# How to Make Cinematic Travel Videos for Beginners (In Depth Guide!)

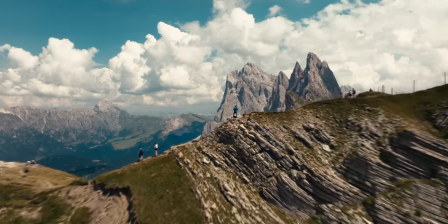5s
If you make videos there's a good chance you want them to look super cinematic so that many people enjoy watching them and you can be proud of your art.
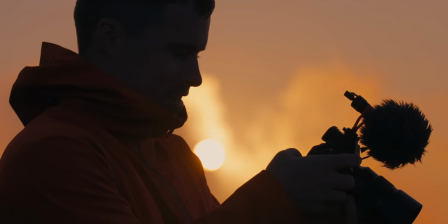13s
But you've probably found out that it's not as easy as buying a camera and using AI editing apps to get there.
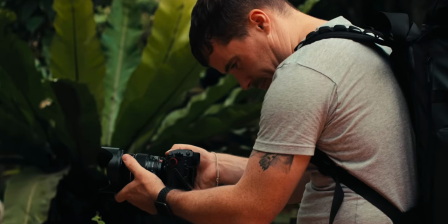18s
I had this exact problem when I started out so I ended up doing trial and error for a long time until I was satisfied with my videos. With this guide I want to save you some of that time. You will learn the most important aspects of making your videos more cinematic even if you use cheaper cameras or your phone. But what does cinematic even mean?
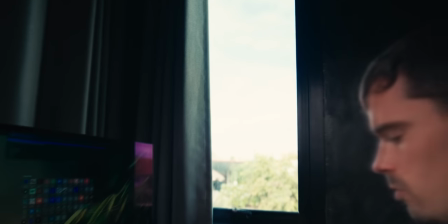38s
When you search the internet you find many different definitions for the word cinematic and it can feel slightly unclear. But if you search for it here on YouTube you're likely striving to make your videos look and feel professional instead of amateur.
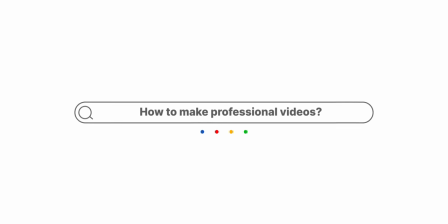50s
So videos that look professional is the definition that I'm going for here. There are certain aspects that differentiate professional videos from amateur ones.
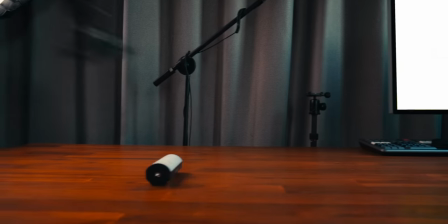57s
In this guide I will go through them one by one and teach you how you can implement them into your videos.
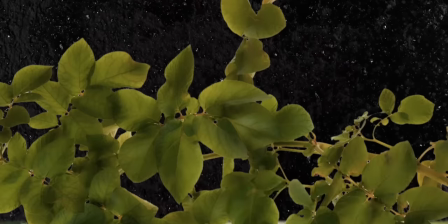62s
You will also find them marked as chapters in the timeline and description. Let's start with the most important aspect, which is shooting intentionally.
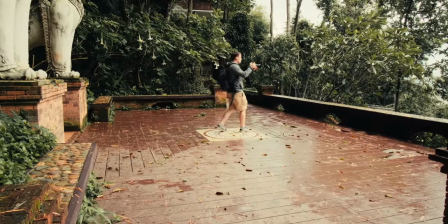71s
Beginners will usually film randomly without really thinking about what each shot needs to accomplish for their video or how to make each one look really good.
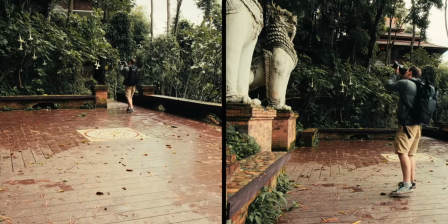78s
Professionals know how to make both planned and unplanned shots look great during the shoot. Of course there is also the storytelling side of intentional shooting, but in this video I only want to focus on the visuals, so if you want to learn more about storytelling I will leave a link to another video that I did before in the description below.
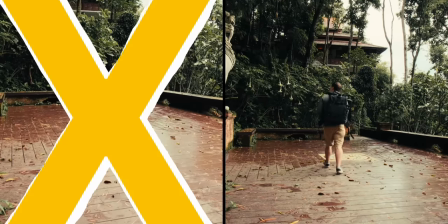94s
So, what does intentional shooting mean for you and your videos? At first you need to stop letting your camera film constantly while walking around.
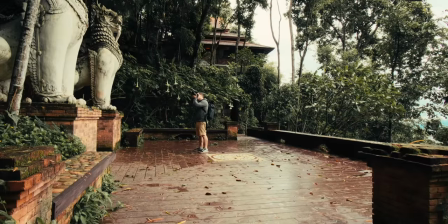101s
It's better to get single shots and be very clear about what each one shows.
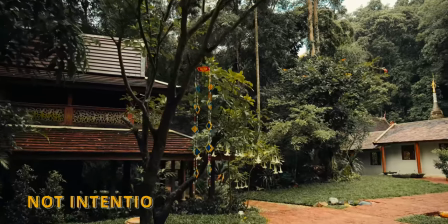105s
When shooting a travel video for example, I could keep my camera rolling all the time while going to a temple.
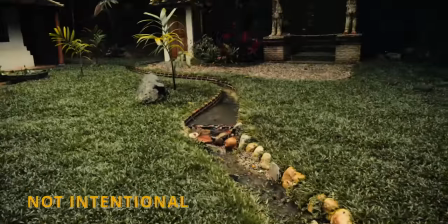111s
That's not cinematic though.
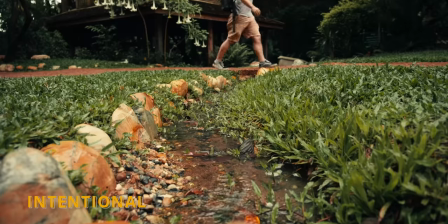113s
Instead, I can get a few single shots of me going there and what surrounds me and at the end I can capture a wide shot of the temple or me entering it. But being intentional about each shot is only the first step. The second one is how you capture every single one and that involves many steps within it.
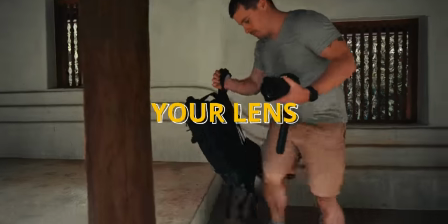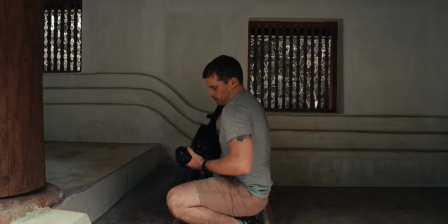134s
One aspect is your lens choice which goes along with framing and composition.
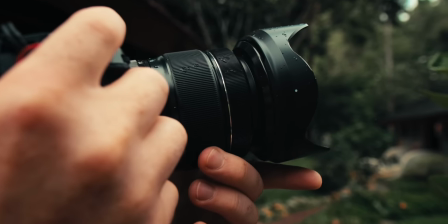138s
For example I can get a wide shot to show what's going on around the subject or I can get close or even fully zoom in to blur the background and only focus on something specific.
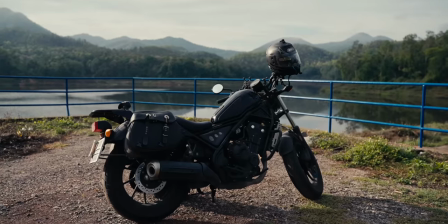147s
This depends on how important the background is for the shot to tell the story and how you want it to look.
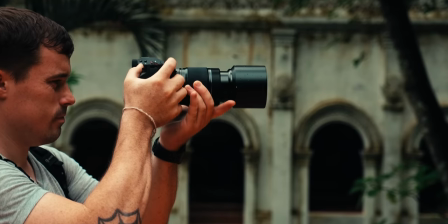152s
When thinking about this, it's also important to be aware of the focal lengths of your lens and the aperture you're shooting at.
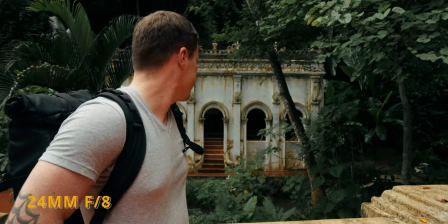158s
If you shoot at a wide focal length such as 24mm with a high aperture like f8, everything is in focus or at least visible.
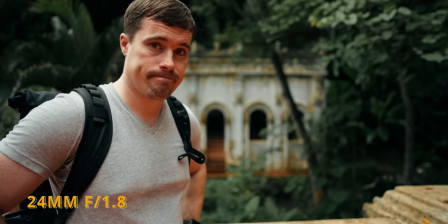166s
Sometimes it can be good to show the big picture of what's going on. On the other hand, shooting at lower apertures such as f1.8 or f2.8 gives your shot more depth by blurring the background,
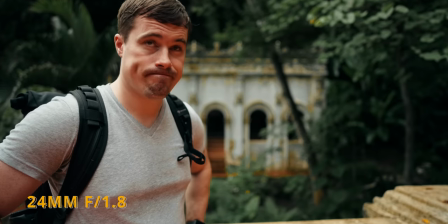175s
which is often perceived as more cinematic, but it doesn't always make sense to do that.
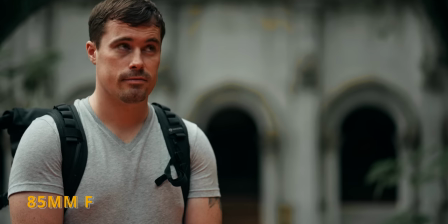179s
You can also use a much longer focal length, such as 70mm or more, to bring the background even more out of focus and put more emphasis on the subject.
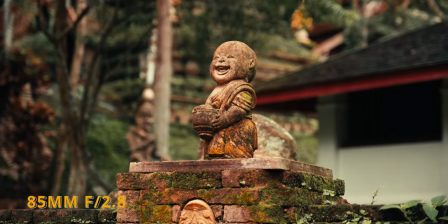186s
Zooming into a longer focal length also lets the background appear to be closer to the subject, which allows for interesting compositions. All of those focal lengths and apertures are okay to use, as long as you use them with intention. And that basically means the story that you want to tell with your shot and the look that you're going for. so you basically just have to ask yourself before you get every shot if the background is important at all if not then it's perfectly fine to blur it out or if the background is more important to tell the story in that case you want to blur it less or you don't want to blur it at all and then you should also ask yourself the question if there's a subject in the background that you want to emphasize by bringing it closer to your main subject by using a longer focal length of course especially if you do run and gun shooting you won't always get it right but try to nail it as as much as possible because then you get better over time.
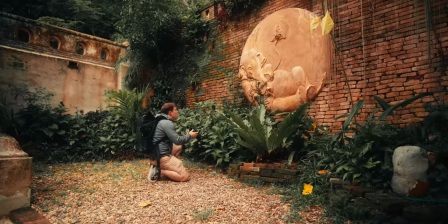237s
Next you want to think about your framing and composition. If you place your subject randomly in the shot it often looks amateurish and poorly planned. And by the way you can't do that in post and you shouldn't do it in camera.
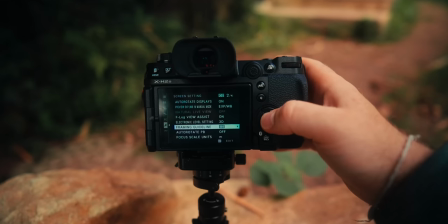249s
A better way is to try to capture unique angles and also turn on the grid lines in your camera and use these lines to frame your subject.
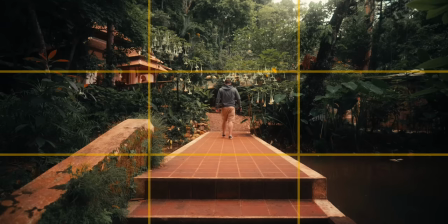257s
To make it easier, put your subject either in the center or on the lines to the left and right to stick to the rule of thirds.
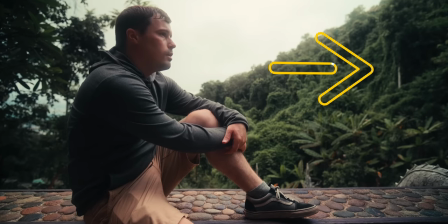263s
Most of the time you also want the subject to point towards the larger part of the frame as otherwise it feels weird like staring at a wall.
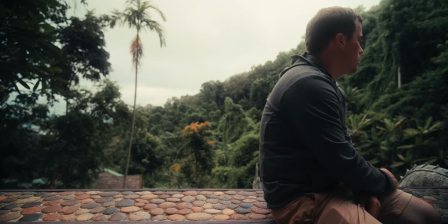270s
But even that can be fine if you use it for storytelling purposes such as showing that a person feels stuck.
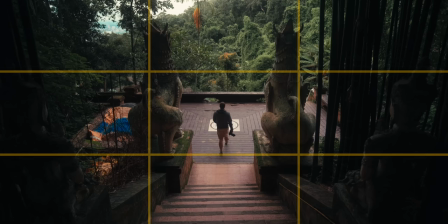276s
However, that's just the tip of the iceberg.
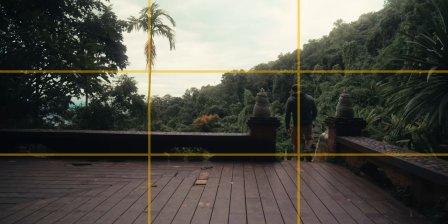278s
You can also play around a bit with the grid lines and put different points of your shot on the intersections of the lines to come up with interesting compositions. To get better at these things, I also recommend you to get into photography because there you always focus on capturing one still frame at a time. So it's more about framing, composition and kind of telling a story sometimes only in one frame, which is a lot more complicated. It's actually why I recently got the Fuji X100V here. Like this is also something that I can still improve and this camera doesn't even have a zoom lens. It's more photography oriented. So on days where I don't work on my YouTube videos or I shoot other videos, I can just go out with a camera, have some fun and focus completely only on framing and composition by getting really nice looking photos and actually like that it doesn't even have a zoom lens because it forces me to move my body instead of zooming in and out all the time. So I can definitely recommend to get some small cheaper camera especially just for photography to improve that.
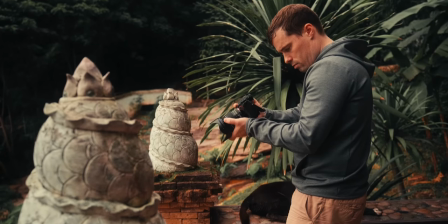335s
But there's more that you should be focusing on while shooting. Another good point is camera movement.
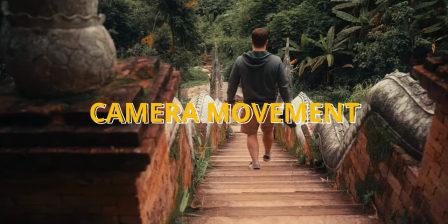340s
Camera movement can make shots more interesting and make transitions easy while While still shots,
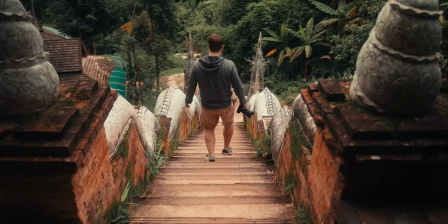344s
which Craig Adams and Jake Fru for example use a lot, have their own style and allow to focus more on framing and composition.
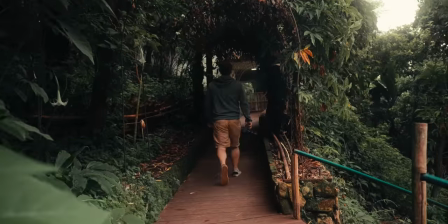350s
Both moving and steady shots are an artistic choice for that reason. They make your videos feel different and you can also mix them up depending on how you want each shot to feel.
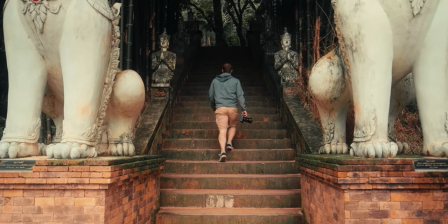358s
Just play around with both to see what you like more and when.
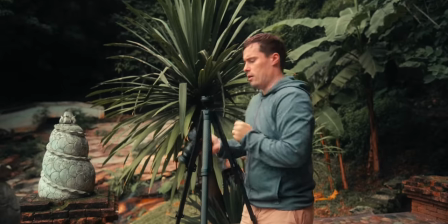361s
Of course, steady shots are easier to get because for smooth motion your camera or phone should ideally have decent stabilization,
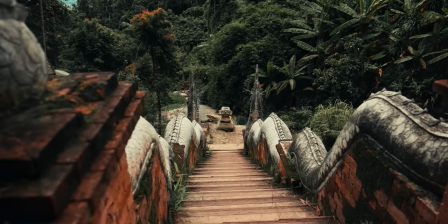368s
otherwise you need a gimbal or you can use certain techniques to move your camera smoother. For example, you can pull your camera away from your body while using a camera strap, which helps a lot.
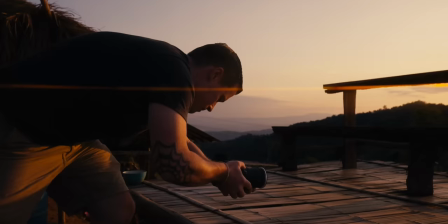378s
You can also move your body only while holding your arms still and close to your body to avoid shaking.
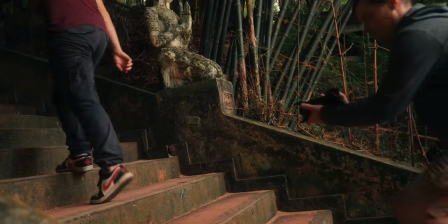383s
But shaky camera motion can also be an intentional choice, for example to make a hike or sports feel rough.
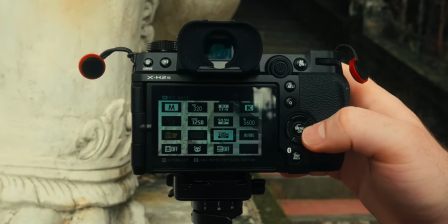388s
Just ask yourself if the camera motion really needs to be smooth. If the shake is fine, then you can turn stabilization off if necessary. If you don't have the budget to afford a camera or a phone with great inbuilt stabilization or even a gimbal,
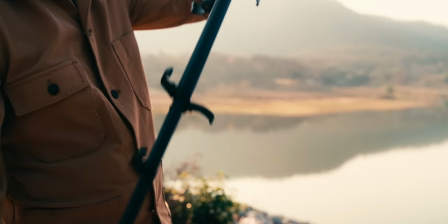401s
then I would recommend to get a cheap tripod like something for $20 or so on Amazon and
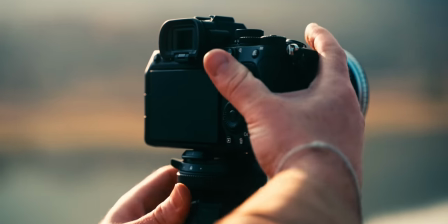407s
use that to capture still shots while completely focusing on framing and composition because videos like that are actually quite nice to watch and you can also reframe the videos in post and add animations so that it looks a bit more interesting in case steady shots are a bit too boring for you.
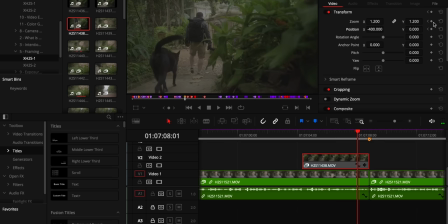423s
In that case I would recommend though to at least have a 4k camera or even more because that allows you to crop in more and add these animations to your shots. And if your camera already has decent inbuilt stabilization but you're also thinking of getting a gimbal,
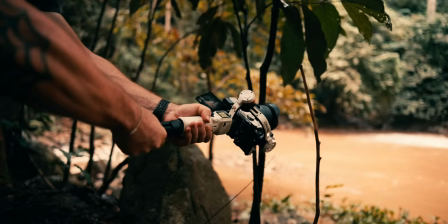436s
I would just recommend to get a like super small gimbal such as the Crane M3 or M2S because you will likely not need your gimbal that much and then it's not that much weight that you carry around in your back. That is at least how I handle it. Problem of course that you oftentimes don't get the full range of motion with these gimbals but it's actually not that much of an issue usually for just some walking shots or so it's perfectly fine.
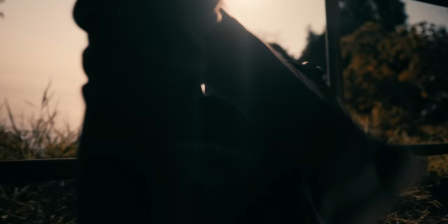458s
However, there is one more important aspect of shooting cinematic videos and that is lighting.
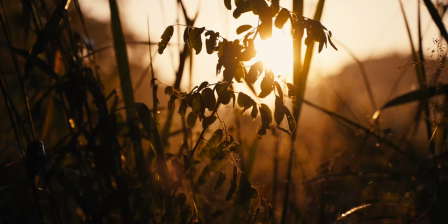463s
If you don't use light properly, you can color grade your videos as much as you want and they will never look good.
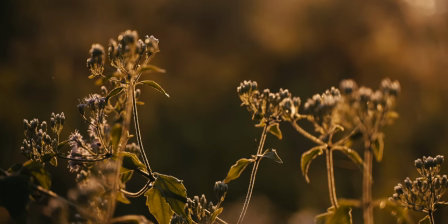468s
So how do you light your videos properly even without professional studio lights? First you need to understand that lighting is about creating depth in your shots.
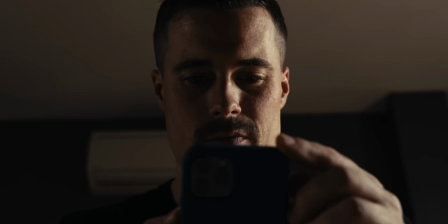476s
You want your subject to pop from the background and you want to bring out details in your shots by using shadows properly.
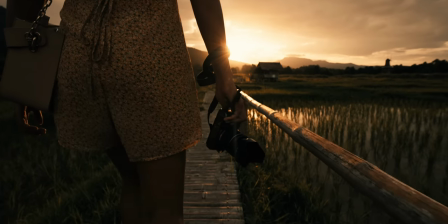481s
In order to do that you have many options depending on how many light sources you have. When shooting outside you usually only have one light source, the sun.
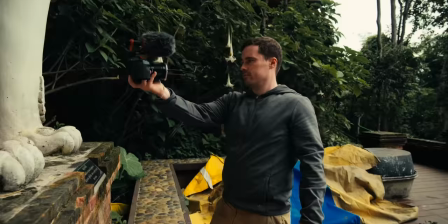489s
Sometimes you can also use some reflections from brighter walls or other objects.